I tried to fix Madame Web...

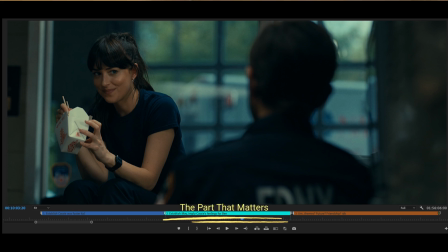[24:37]
And the most important part of the scene is sandwiched in between a beginning that's rehashing something we've already heard, so it feels like we're going backwards, and the end of the scene with them connecting as friends, which in my opinion should be at the beginning.
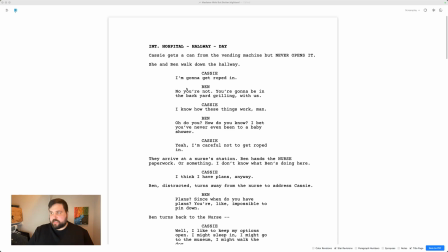[24:49]
Here's what that looks like in script form. So I've got Cassie and Ben walking down the hallway, and then they arrive at the nurse's station, and then we continue the conversation, which is currently at the beginning of the break room scene, here at the nurse's station, where Cassie says, I have plans, and then I added a little physical bit here where Ben keeps getting distracted by his conversation with Cassie, and the nurse is just over it.
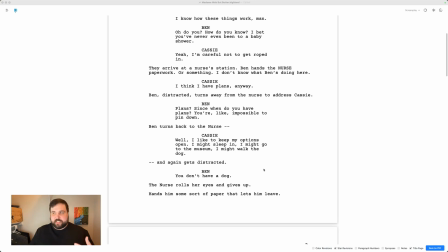[25:07]
I figured that could be a fun little gag to liven up the scene, and to establish that Cassie is a priority for Ben.
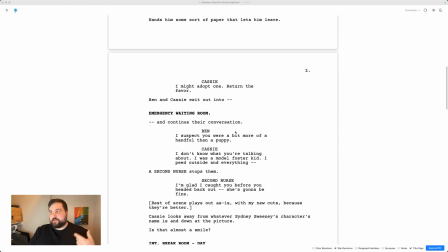[25:12]
And then as the conversation shifts from just the baby shower to the fact that Cassie is a foster kid, I have them entering a waiting room, and I freely acknowledge that this would add additional complexity to the schedule, because that would mean that you would have to either build a new set or source a new location, but in my mind, you could just literally use the location that you have with the hallway and just move them down there.
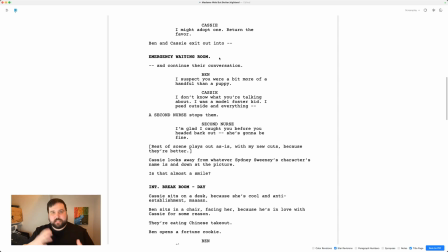[25:31]
I just broke it up here with the waiting room to give you a sense that we are starting something new and that we're having a new moment. And a benefit of having it structured this way is that we've established that Cassie grew up in the foster system right before she has to interact with a kid. So even though that interaction still would have been painful, at least those two ideas would have been next to each other in a way that made some sort of sense.
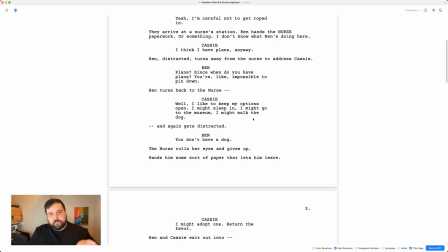[25:50]
A final benefit of structuring it this way is now we are putting all of Cassie's baggage that has to do with her past, we've put it all together.
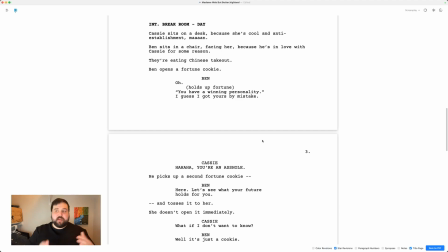[25:56]
We've grouped it together into these two scenes. So now that leaves us free to jump right into the break room scene. You just have them sitting in the break room, Ben opens the fortune cookie, and even though I'm not a huge fan of this chunk of the scene, it at least makes more sense at the beginning,
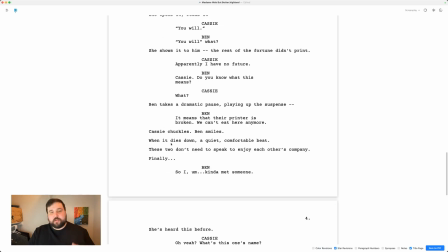[26:08]
because now, after Ben makes her laugh, we could have had the quiet, comfortable beat between them, right before Ben drops the bomb on her that he's dating someone else, and then there can be another quiet beat between them, but this one is less comfortable, implying that, oh, there are feelings here that aren't being said. That's interesting, that's engaging, and that's relatable. We've all been in situations like that before. So anyway, that's how I wish they would have structured it in the script, but again, not anything I can do about that. I've just got to do the best with what I've got.
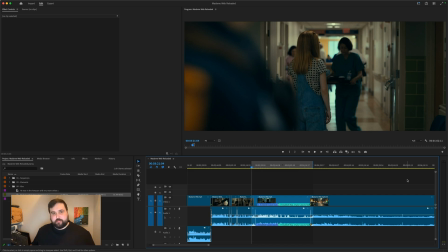[26:37]
Okie doke, I could not structure the scene the way that I wanted to by moving the end of the scene to the beginning. So in instances like this, best you can do is cut into the scene as late as you possibly can and cut out as early as you possibly can, ideally on something that is still thematically relevant that will either move the story or the characters forward.
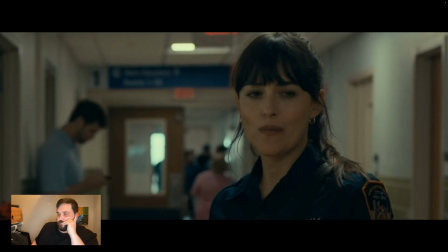[26:55] It's for you. This is... Anyway, thanks so much. You're welcome. I think I have plans anyway, so.
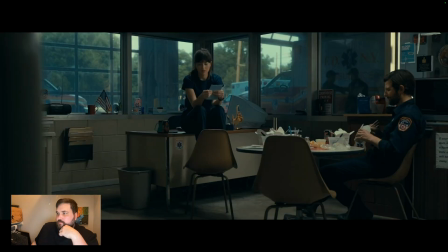[27:01] Plans? Since when do you have plans? You're like impossible to pin down. Well, I like to keep my options open, you know? I might sleep in. I might go to the museum. I might walk the dog. You don't have a dog. I might adopt one.
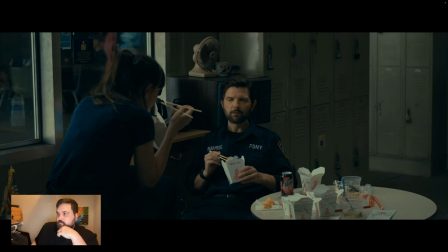[27:13] Return the favor. I suspect you were a bit more of a handful than a puppy. I don't know what you're talking about.
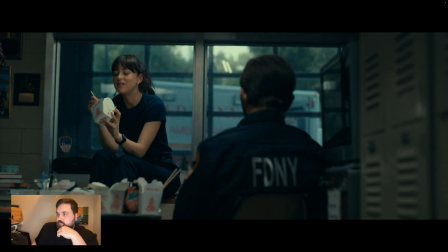[27:19] I was a model foster kid. I peed outside and everything. So, I,
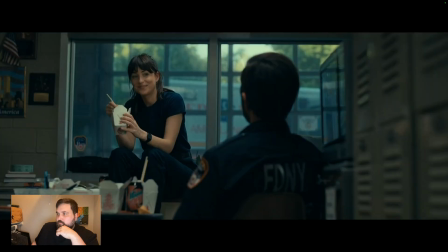[27:29] kind of met someone. Oh, yeah? Yeah. What's this one's name?
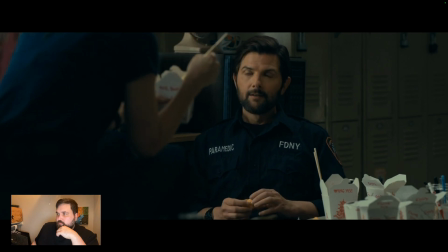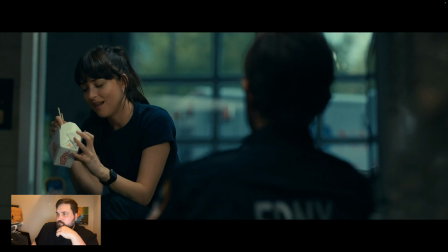[27:40] Oh. Serious.
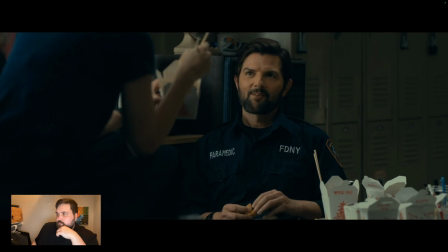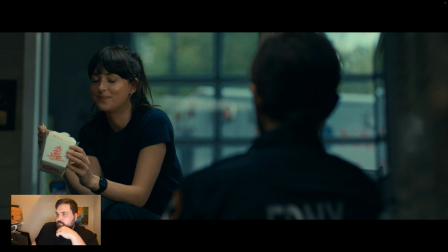[27:48] She's a lucky lady, Ben. Thank you.
I don't know about you, but ending the scene on that moment right there, on the silence between them, establishes the theme for both Cassie and the movie as a whole. This is a film about someone who's lonely and is desperate to connect with other people, but she doesn't know how. That makes her the perfect protagonist for a movie about someone who becomes a surrogate mother to 3 teenagers. There's an interesting story that could have been told here, but at some point in the process, or hell, throughout the whole process, that got lost, or it was drowned out by corporate mandates and executive meddling. Honestly, I don't know where Madam Web went wrong, but I can see where it could have gone right. And even though Madam Web isn't a good movie, it is a good bad movie, and I think if you go in with the right expectations, surrounded by friends and whatever best gets you inebriated, you could have a good time too. Now, if you'll excuse me, I'm gonna go watch Morbius.